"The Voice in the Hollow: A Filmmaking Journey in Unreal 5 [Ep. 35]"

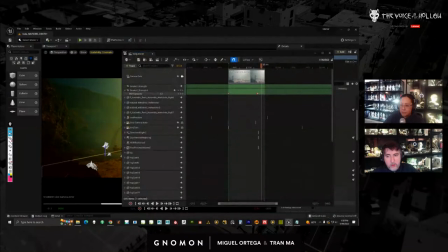46:38 So, you know, if I come in here and I bring this smoke and I place this down here, and you can do this by default, I can add a Niagara component.
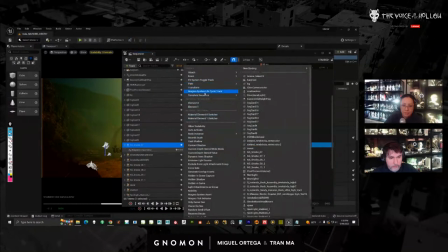46:55 And then here I can add a life cycle track, right?
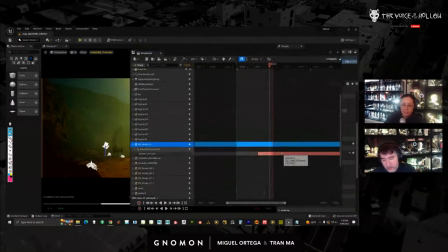47:01 So this smoke will not be active until it hits this frame, right? So where you see it's red. So if I have this in the beginning of my sequence, and the beginning of my sequence is a, you know, this green line, and the end is this red line, right?
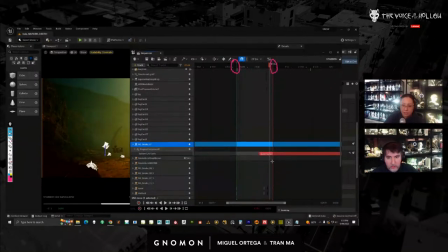47:19 If I say I don't want it to start until here, you won't see the smoke active. And it's nice. The problem is it just kind of turns on, right? So I'm kind of using a combination of, okay, turn on here,
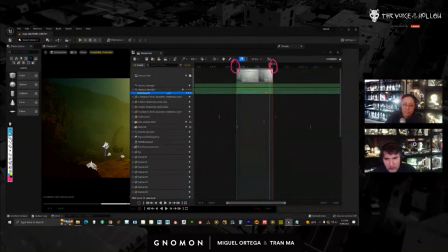47:33 but if I go to my parameter, I have a way to fade it in and out. So it's just using both, where I'm fading the fog in and turning it on when it hits certain frames. Let's see.
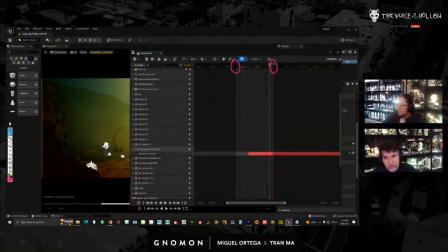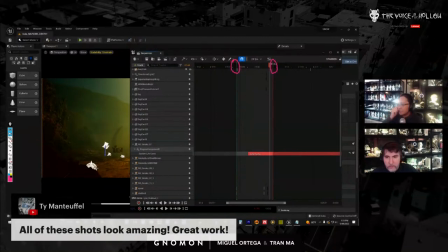47:54 All these shots look amazing. Great work. Thanks, Ty.
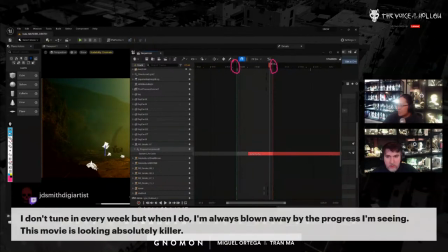47:59 And I remember JD Smith Digital Artist in the very beginning, like in our first streams.
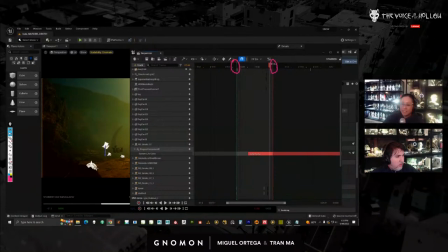48:05 Thank you for the compliment. It's hard to show your ugly shit, but
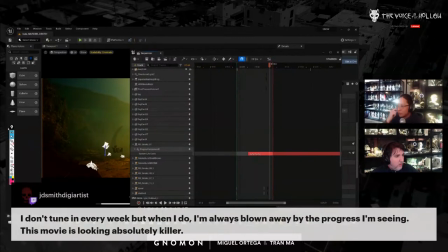48:14 and then when we started this, we kind of knew it was probably going to look like crap.
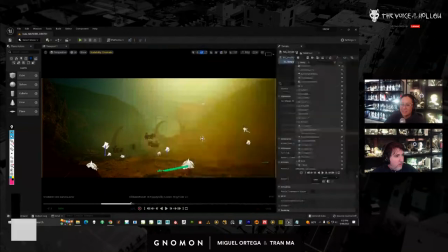48:19 And we were going to have to show everyone like the crap stuff. But it was within our expectations. When you're learning anything new, it tends to look like shit. You just have to try to get through it. Anyway, this is the look of my death area.
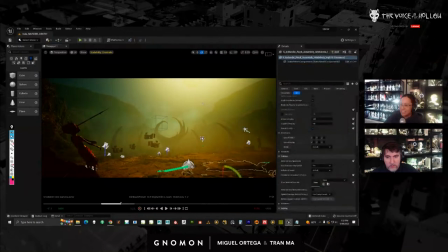48:36 Like, just have wind. Let's just make it dramatic. So it's a little bit different, right? And what I've been doing, well, let's just take a look at this map. Let's break down the lighting.
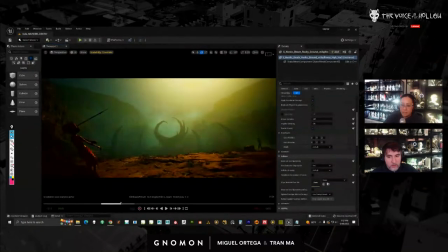48:54 So I'll turn off my smoke effects. And my lighting is directional light. I have fog, and I have an HDRI in a post-process. So that is contributing pretty much lighting for my scene.
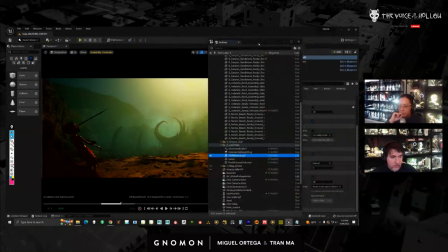49:15 HDRIs, I kind of hate them, but I like them. You hate them in Unreal. Yes, I hate them in Unreal because they break. Like if your lighting breaks, if you're doing this enough, you're gonna, and you're trying to do shots and you're doing iterations, you're gonna break your light at some point.
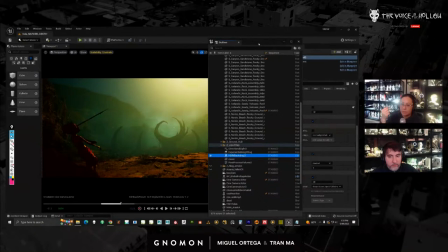49:34 It's just bound to happen.
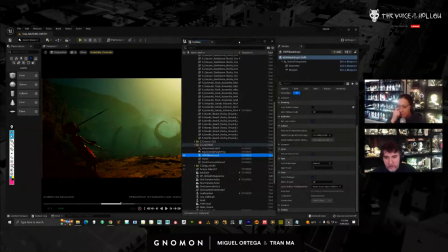49:35 It's inevitable, but I still like them because they give me nicer fill light than if I just use Unreal's like skylight, right? So you could, you know, there are a couple options for us, right?
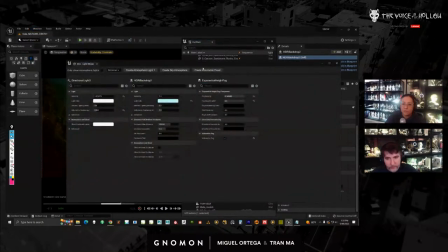49:52 So for some shots, we're creating the atmosphere, the sky atmosphere, and the clouds,
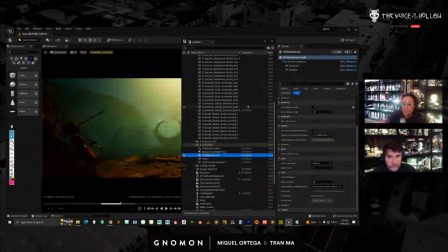49:56 and along with skylight, and then that could work, and that replaces the HDRI. I just don't think it looks as nice when we're looking for that subtle lighting. So that's why we're using that. But there's a huge kind of hate relationship I have with it because it breaks.
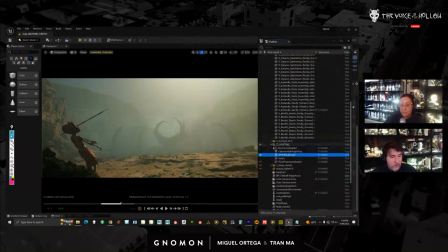50:14 All the time. If I turn off my post-process, it looks really lifted. And you know, and again, I talk about this in previous streams.
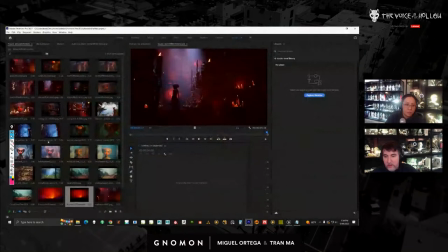50:22 In our old stuff, what's going wrong with it, like say, for example, this shot here,
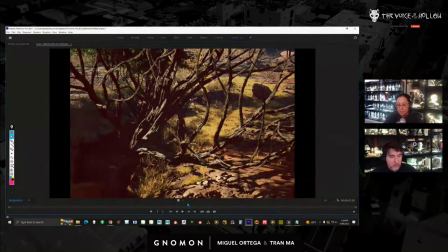50:29 is we're not really light overlighting as much. And we're just like, why do you have to overlight? You'd have to because you get these really nasty, crunchy, dark shadows, right?
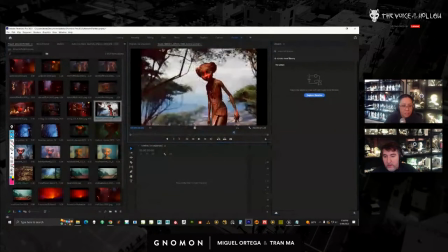50:40 So we're seeing it here and we're seeing it here, particularly on the character, right?
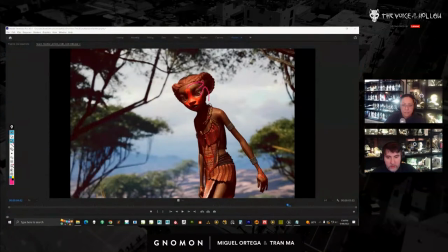50:48 She looks really terrible. So the shadows are getting really flat and gross all around her.
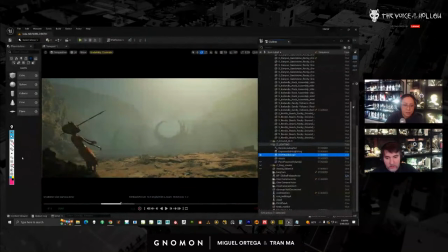50:57 And by making it lighter, you can see I don't have nasty shadows on her. She's in shadow, but she has like data in here. So if you look carefully in the shot, like you can see like information on the form. You can see like a little bit of her braid if you look very closely.
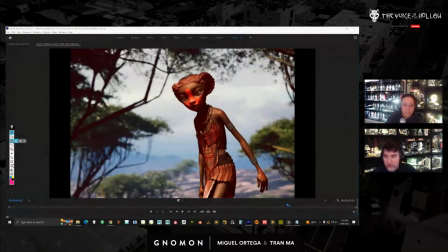51:17 And you have to do that if you want to avoid that. Like if you look at this one, it just is like very flat.
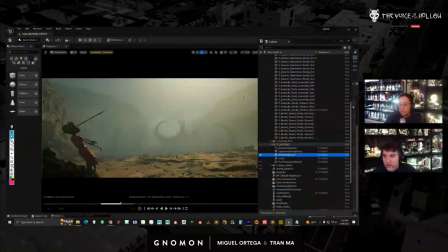51:26 There's no like little bits of form being picked up. So I have to make it brighter.
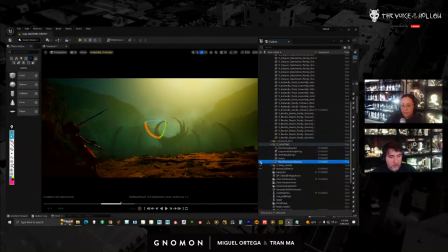51:31 And then my post process is punching it back down. And I don't have as nasty shadow.
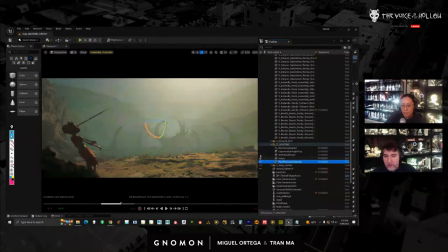51:39 So, you know, that's where I'm getting a lot of that problem. The HDRI is huge because,
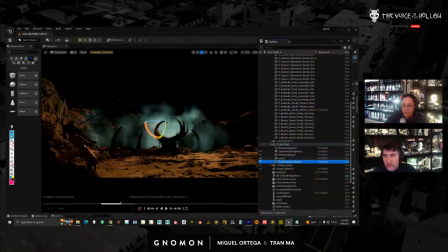51:45 you know, without it, let's turn this off. So this is just black, right? And I have fog cards. The fog cards are emissive. That's why they are glowing. I have my directional light. I have my fog.
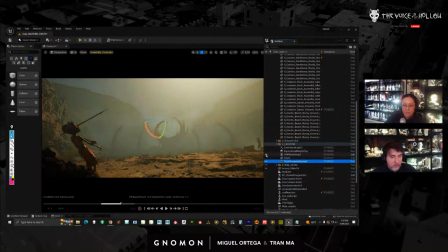52:02 And then my HDRI just gives it this extra fill that it really needs.
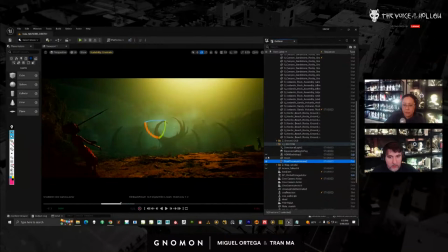52:09 If I don't have my post-process on, you'll notice a bigger difference. So you can see here, without the HDRI lighting, it just crunches. And then when I have that on, it just gives me a nice, softer fill effect. So this is the lighting for this shot.
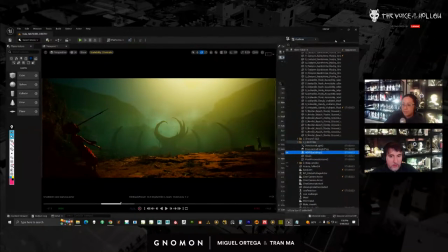52:28 And my HDRI is not too bright, right? It's less than one intensity. And of course, the brightness also is affected by the actual map that we're using. But I've set this one a little bit lower.
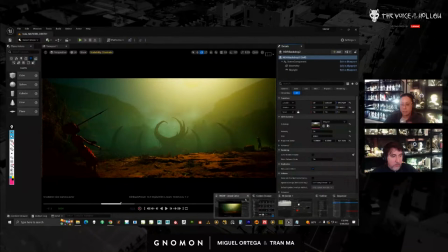52:44 Now, I notice when I, you know, in the next part of the sequence, I have a lot of close-up shots.
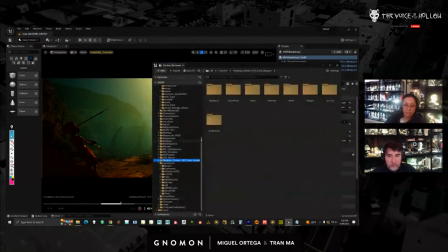52:51 And I actually switched the map out because I need to adjust the HDRI to get the light to fill more. So let me just show what that means.
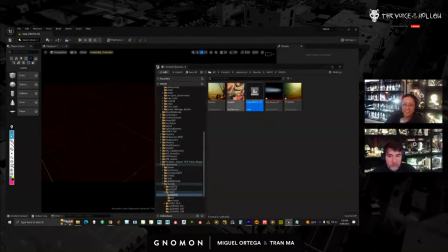53:04 I'm going to not save anything. Okay. So let's take a look at this shot here.
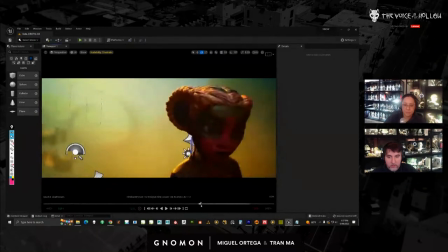53:12 Okay, so this one is rough.
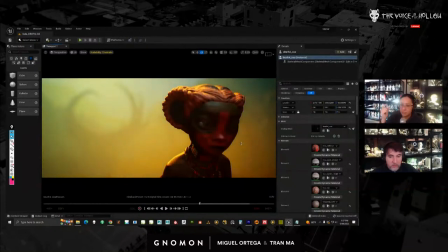53:16 There's no facial performance, which makes it hard for me to light too because her face is dead, right?
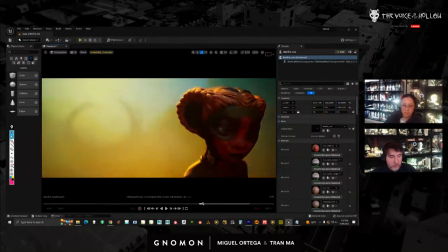53:23 And there's no shot modeling or cloth simulation on her. But we decided we should just start lighting. So after she falls down, when the arrow hits her, she runs over to check up on her.
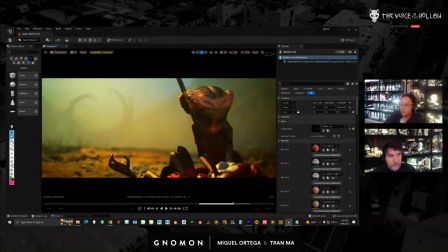53:39 And this has a different map because my HDRI is much brighter. If I ever need to adjust my HDRI, it has to be a new map because that stuff doesn't record in sequencer.
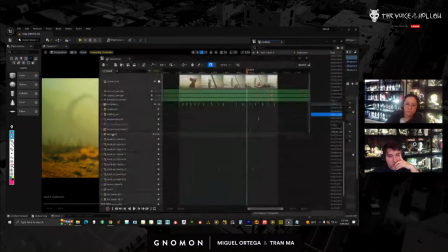53:53 So if I bring this in, like in the sequencer and I make adjustments, it permanently adjusts the whole map.
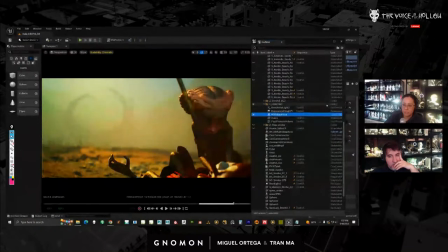54:01 It took us a while to figure that out. So it just not work in the sequencer, right?
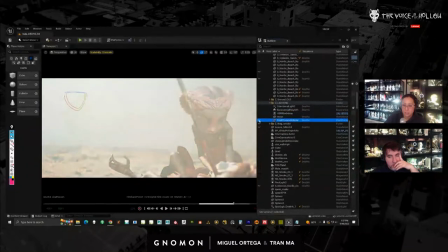54:07 And here, let me just show what it, you can see how bright it is.
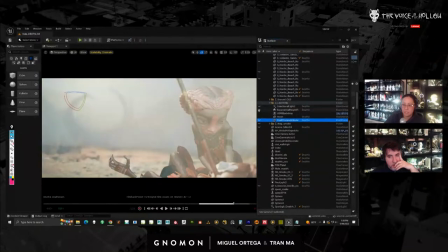54:13 It's intensely bright. And let me turn off
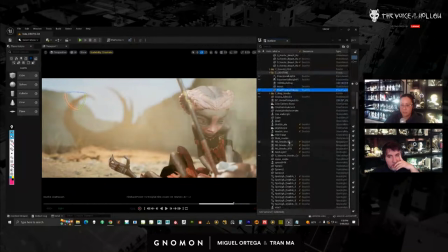54:20 all the smoke. I have a bunch of smoke. There we are.
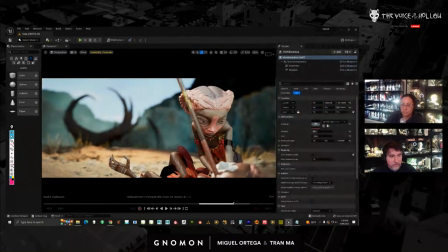54:29 So here, the HDRI is super bright. This one's at value of 3, the other one was 0.6. I need this to be brighter because you can see how this is filling in the form. Ignore how the shoulders are collapsed. I try to ignore it.
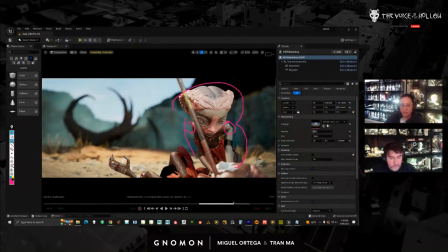54:50 It's hard for me to ignore it, but I try to because if, you know, when something looks bad, it just looks bad.